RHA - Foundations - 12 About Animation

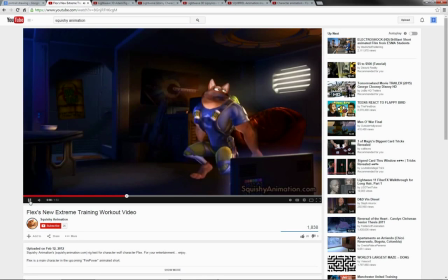Stillness in motion is something that screen actors, you know, work on a lot, so as they don't just appear to die when they're sat there motionless. And look, it really flows. It's got this real, you know, sort of bounce.
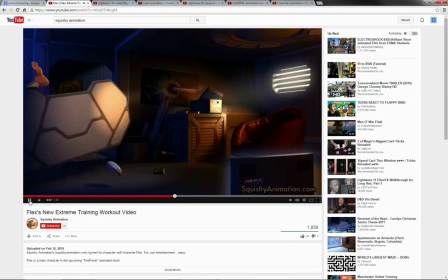Got all of these little details like that. That's lovely. That little sort of slowdown in midair, totally unrealistic, but it plays beautifully into the whole, you know, sense of the thing as he's come leaping in off the screen there.
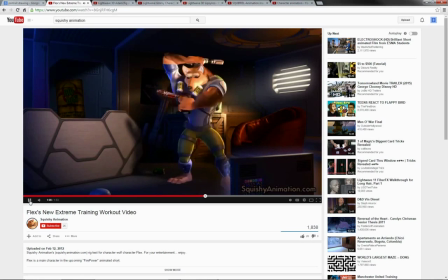You know, you get this really nice sense of posing, of motion, of the transitions between them. You know, it's soft, it's appealing. You can really sense, you know, the character's sort of motives and his mood.
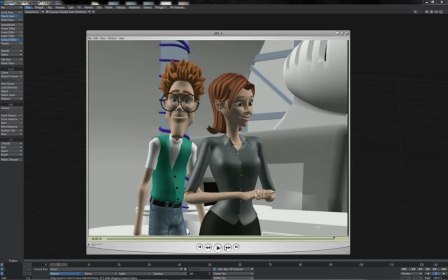Look at that at the end. It's wonderful. Lovely, lovely stuff. As I say, you know, not everything has to be some great, perfect work, and I can assure you that, you know, doing animation for people over the years, it has not always been.
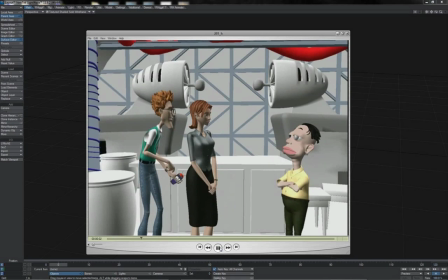Here's one little thing that I did some number of years ago. It's pretty bad in a lot of ways.
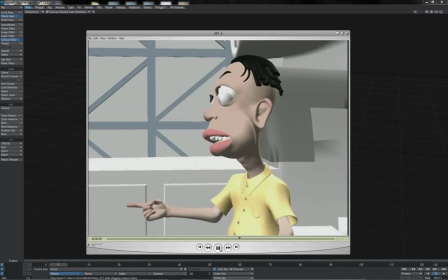Mainly you can very much tell, especially here on this guy, look, it's clearly pose-to-pose animation.
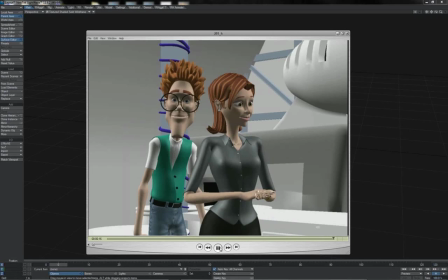There's really just bad transitions, really sort of lifeless in certain parts.
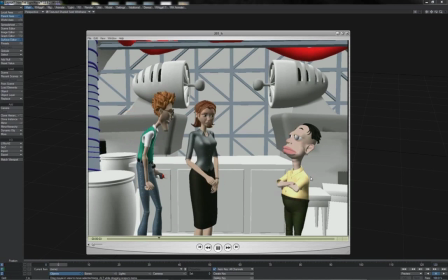Forget that this character over here in the yellow shirt is quite an ugly little fella.
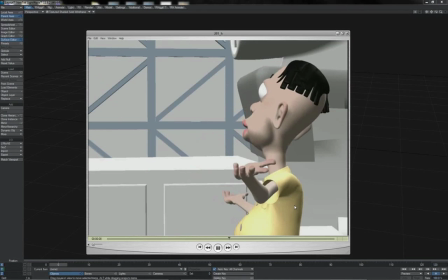You know, there's an awful lot of it just sort of moves and stops and moves and stops and moves and stops.
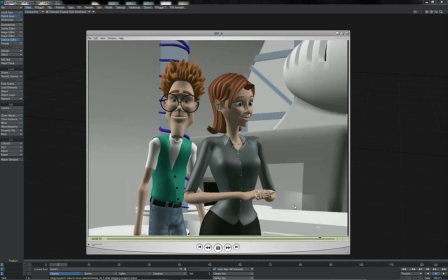You know, I've sketched this out pose to pose, and I really haven't been able to do an awful lot with the transitions to create the kind of,
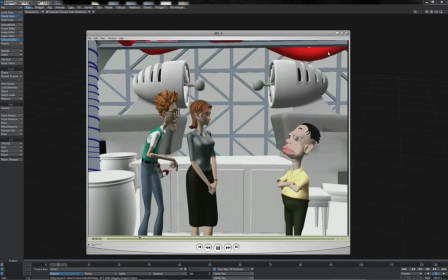you know, flow and appeal to the motion as a whole. A little simple thing here from some piece again years ago.
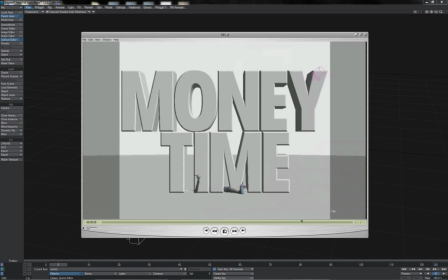Not a lot going on, not a great amount of action, but look at the little dink with the pencil there at the end.
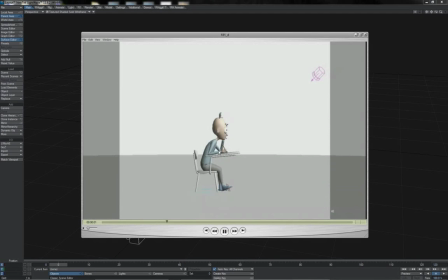I mean, yeah, you could say this tap, could it be better? Yeah, sure, it could be.
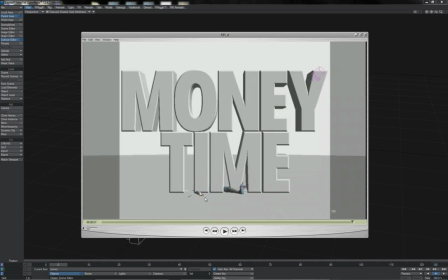But that lovely little squeak drop just gives a great little extra sense of, you know, character in there with what is essentially a very simple, you know, non-active piece of animation.
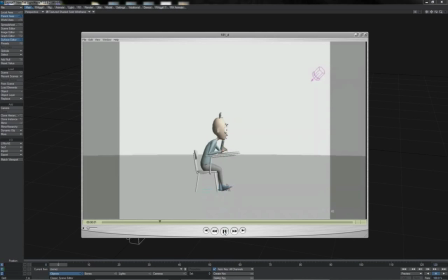It's finding an opportunity to try and insert something there.
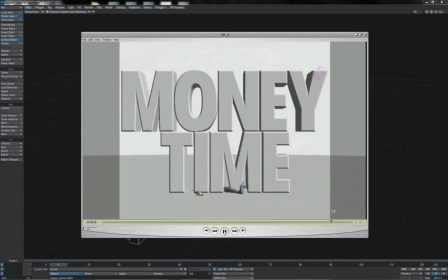So even though it's not a particularly great piece or even necessarily that good a piece by a normal standard,
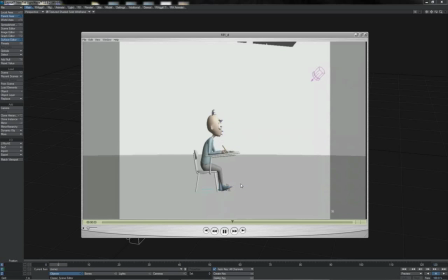somehow I did manage to find an opportunity to squeeze in something, you know, cute and funny and whatnot.
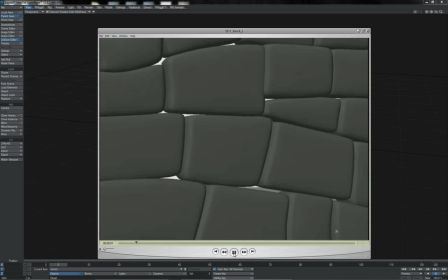This is another clip actually from the same project with a number of characters,
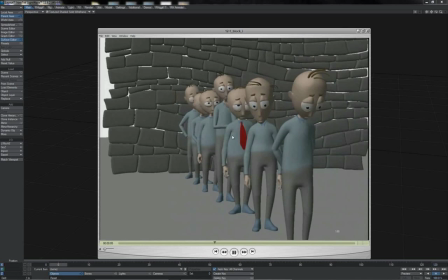and you can see, you know, it's sort of a bit alive here again.
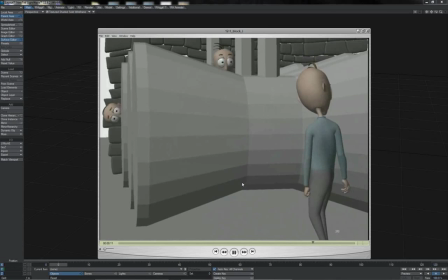It's got a lot of, especially that earlier part, where they're all just standing around, there's not a lot happening.
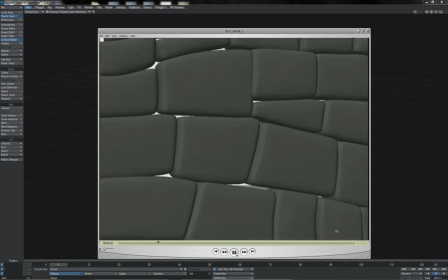The stillness in motion thing isn't really very, very well done.
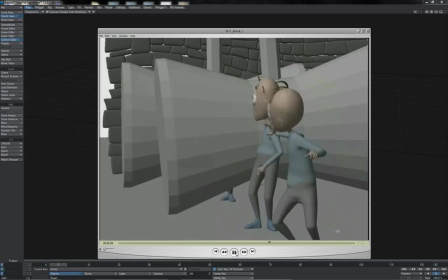But it's sort of middling, mediocre sort of stuff.
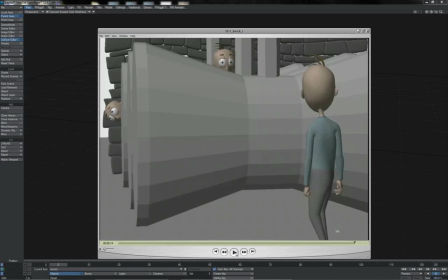But of course, this is, as I say, not everything has to be, Pixar. And of course, most of this stuff is done, to a time and a budget. So of course, one of the things that you will encounter an awful lot when you do this for a living is that you
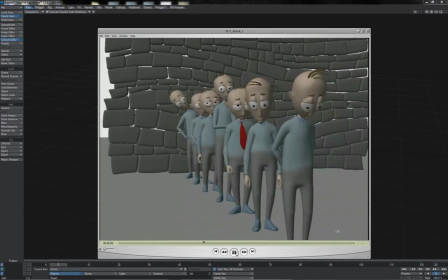just don't have the time to put in all of the work that's necessary to create something that's better.
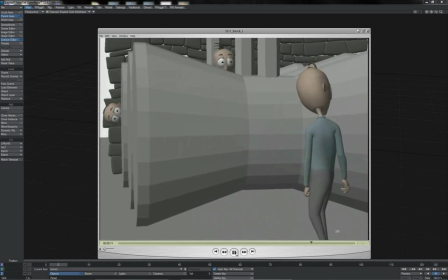So getting something that serves its purpose and fits the bill, is often good enough.
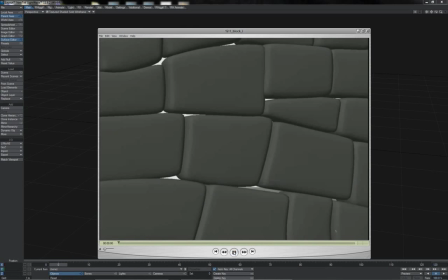As I say, there's a lot of technical errors with this. Elements of the, the smoothness and the flow of the animation are really what's missing.
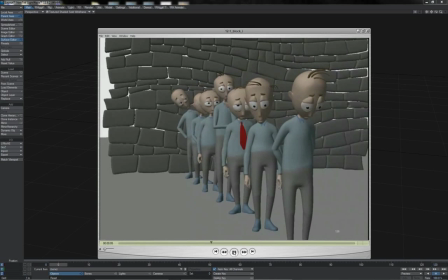It's very, it's very wooden in a way.
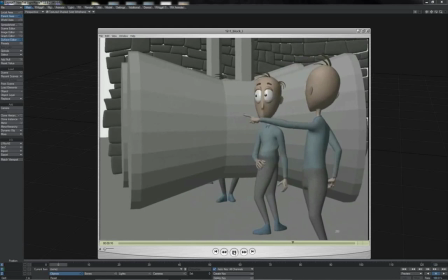However, if you watch the characters and their expressions and how they point around at one another,
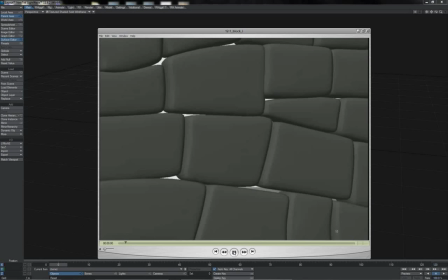it really does illustrate what's going on in the shot,
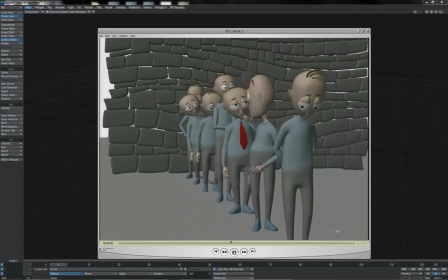and that's really the more important part to be able to get right in such a piece.
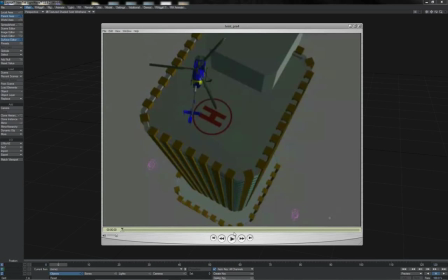And if you want to see something truly bad, this is from a number of years ago. I had a total of 3 days to model this and rig and animate and render and everything else.
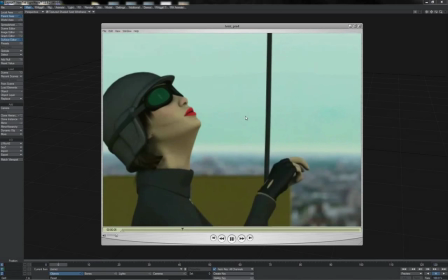3 days total, and it's just so bad. It's so bad.
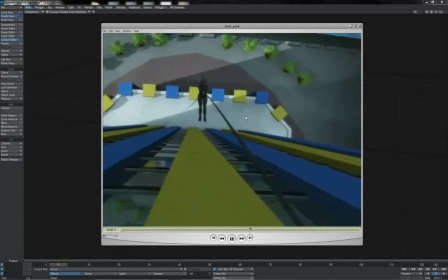I mean, look at that. It's just wooden, awful. Oh God, it's just awful.
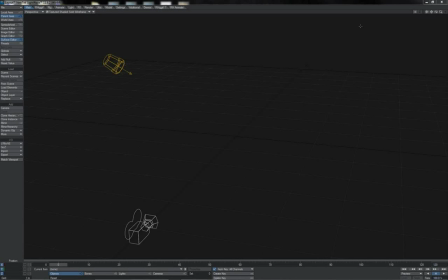Really awful. I'm so ashamed. So ashamed. So ashamed. But there you go. We all have to produce rubbish sometimes.
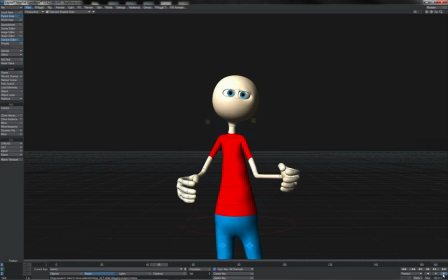And so I'll leave you last of all with this little piece that I knocked up as a quick example.
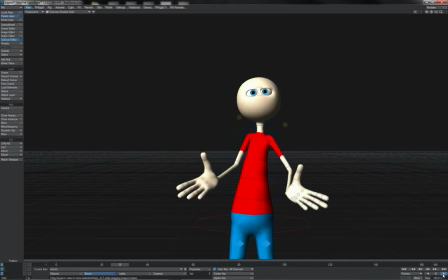I timed myself on this. This took me a total of 12 minutes to produce from beginning to end. And it's really not very good. In a way, it almost seems good.
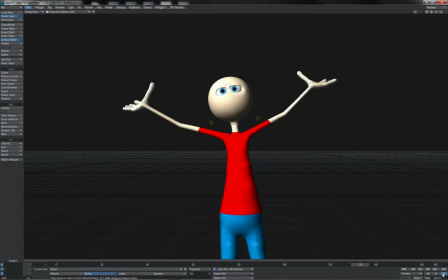It's got no bad clicks or, jumpy motions or, misbehaviours on the rig. It's reasonably smooth. It's not robotic and so on.
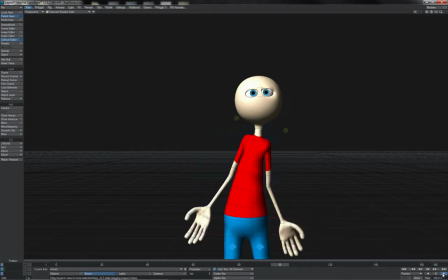But it's really done to demonstrate some of the major holes that animators, especially,
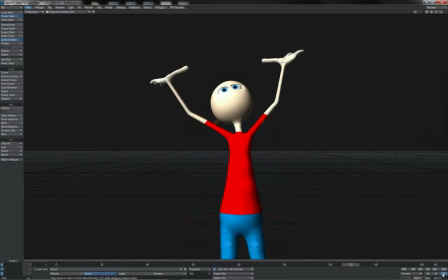newer, less experienced animators, will find themselves falling into. First of all, too much movement.
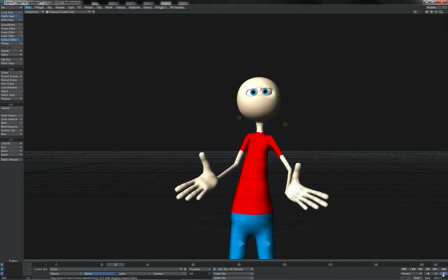Why is he constantly moving? He doesn't stay still, not once. There's always something on the go, right? This is one of the things that when you are starting with animation, I can tell you this from experience, that's really hard to get out of your head.
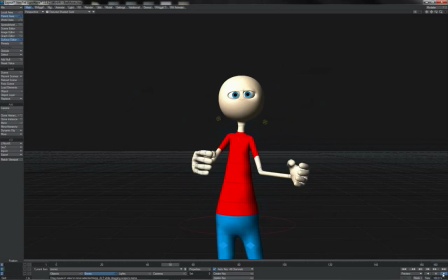You have your character doing stuff and you need them to sort of stop or hold for a few seconds for whatever reason.
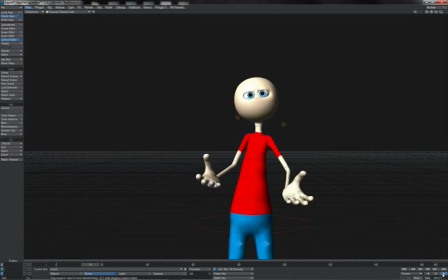And they sort of seem to die, and you have this
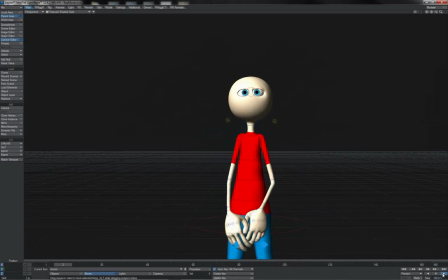urge to just try and add in movement, keep things moving all the time.
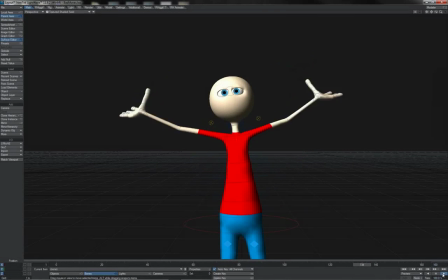And that's not always a good thing. You can actually have too much movement,
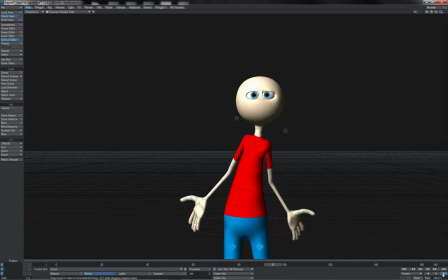and you will at times need to resist this urge to
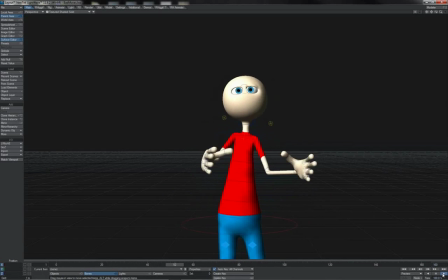actually have your character or animated whatever actually moving. Sometimes you do need just to slow it down, By all means have a little bit of movement, but very small, very subtle.
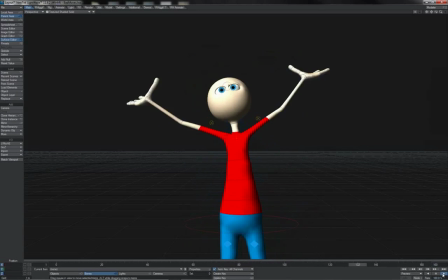This really here, it's just overplayed. It's just too much. And what's the point?
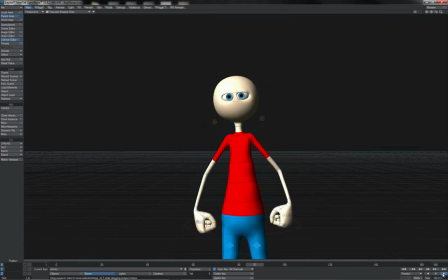Why is he, flipping about left, right, forward, backwards, all over the place?
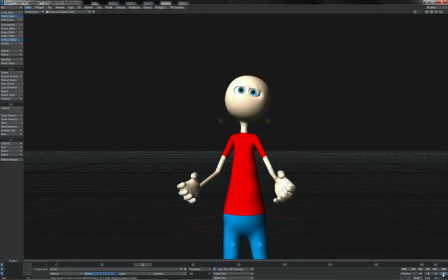What is it? What's he communicating? I say nothing.
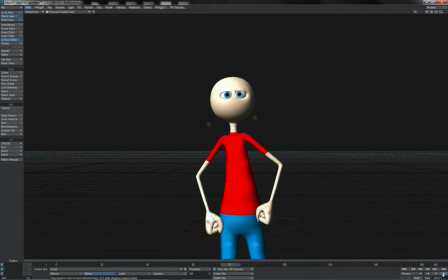So there you go. There's that. It also leads us into this idea of appeal.
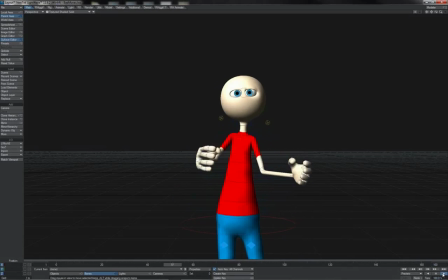Is this animation particularly appealing? I don't really think so.
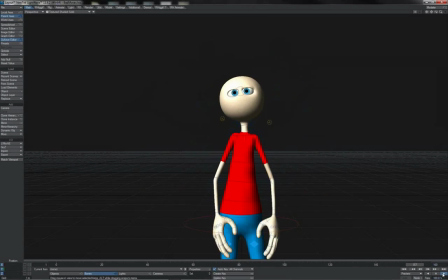I mean, technically, as I say, it's good. You've got, overlap and follow through and slow in, slow out and everything else going on, but it's not really grabbing my attention in any way, other than the fact that, he's just gesticulating wildly and he's sort of hard to ignore because he's just flying around in your face.
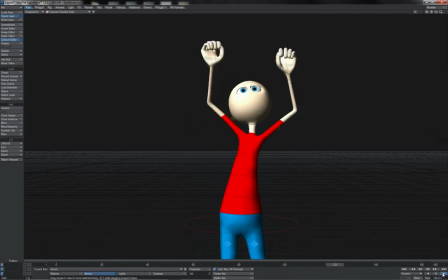But that's not the same thing as appeal. It's really not.
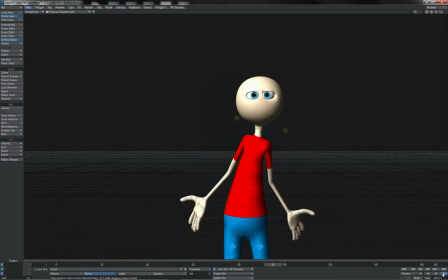And the other thing that this demonstrates, which is a common thing that folk will do,
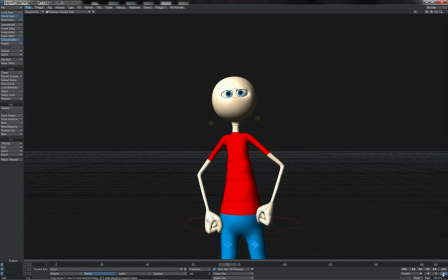is the fact that you see both of his arms are sort of going along with one another.
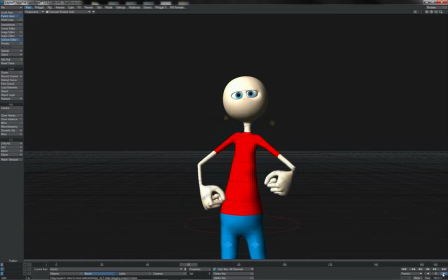It's not the fact that they're, perfectly in sync or that their poses are, in perfect symmetry to one another. It's just the fact that they are copying one another. This is something that's called twinning. And very often when you see it in animations, it is a sign that
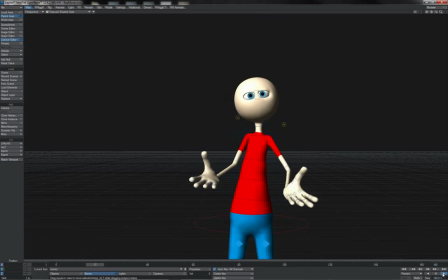the animator is sort of lost for ideas.
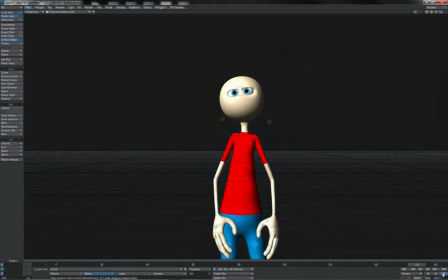They've thought of something to do with one hand and they can't think of something to do with the other, and so they wind up twinning between the two.
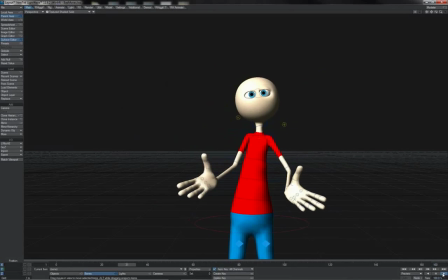And I mean, just watch yourself, the way that you move or the way that other people do when they're doing stuff or when they're talking, having a conversation.
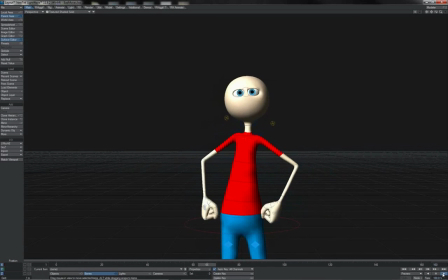Look for how often their arms will actually twin with one another. Every now and then they'll do it, but most of the time they don't.
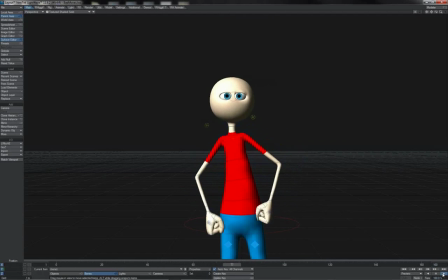It's much more common to have asymmetrical posing and action across your body.
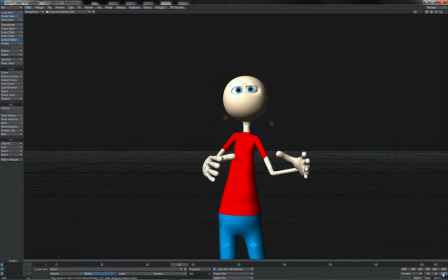But in spite of that, this is, a trap that is very easy to fall into.